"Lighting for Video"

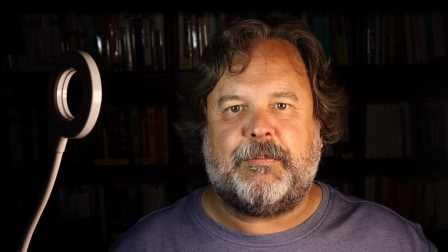(4:06)
And there really isn't any clean separation between me and the background.
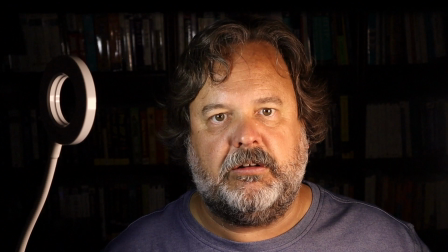(4:12)
And this is where that third light comes in. It's called, wait for it, a backlight.
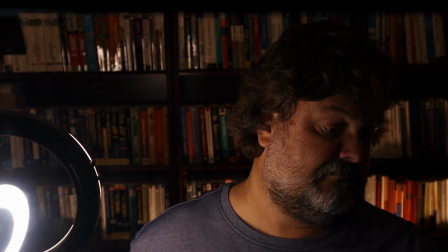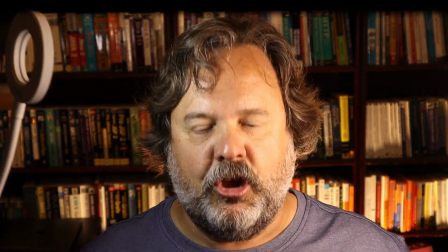(4:25)
so now you should be able to see a bit of
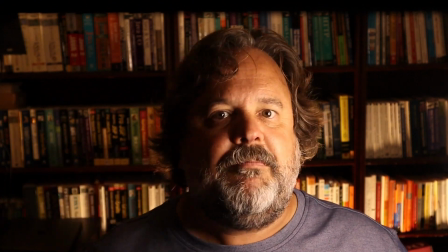(4:31)
separation between me and the background you should especially be able to notice
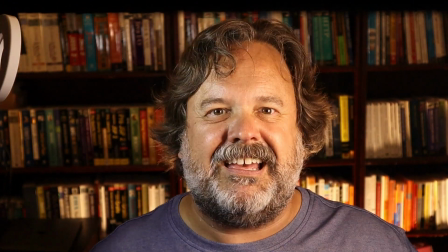(4:36)
it like around my hair sometimes this backlight is called a hair light for that very reason
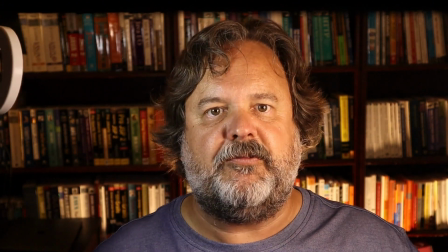(4:42)
it just makes me stand out a bit from the background so
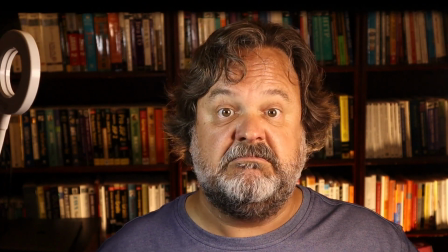(4:48)
So, there you have it. Three-point lighting. Key light on one side,
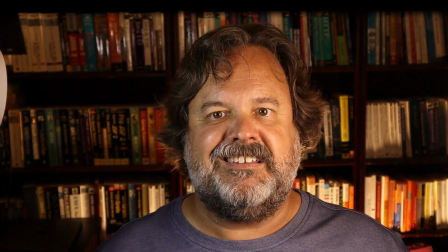(4:54)
fill light on the other, and backlight to give me a bit of separation and distance from my background.
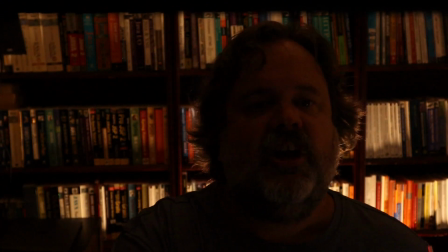(5:02)
Let me turn on my regular lighting again. So, now that you've got the basics, now that you have a rough idea of what three-point lighting can do for you. How you get those lights in place is completely up to you and well in the room you're in as well. My fill light comes with a desk clamp and a gooseneck so it's easy for me to adjust it and play around with it figure out what looks right. For my key light you might start with a desk stand and while that's that's just fine it really takes a valuable real estate in my work area and I I don't like that I like putting my key light on a long boom arm one that will allow me to get that light perfectly in place and write them in just the right position but it won't take all of my valuable desktop workspace real estate. So with an inexpensive light or two and an inexpensive stand or two, a little bit of knowledge and a little bit of creativity, you can make a dramatic difference in how you appear on camera.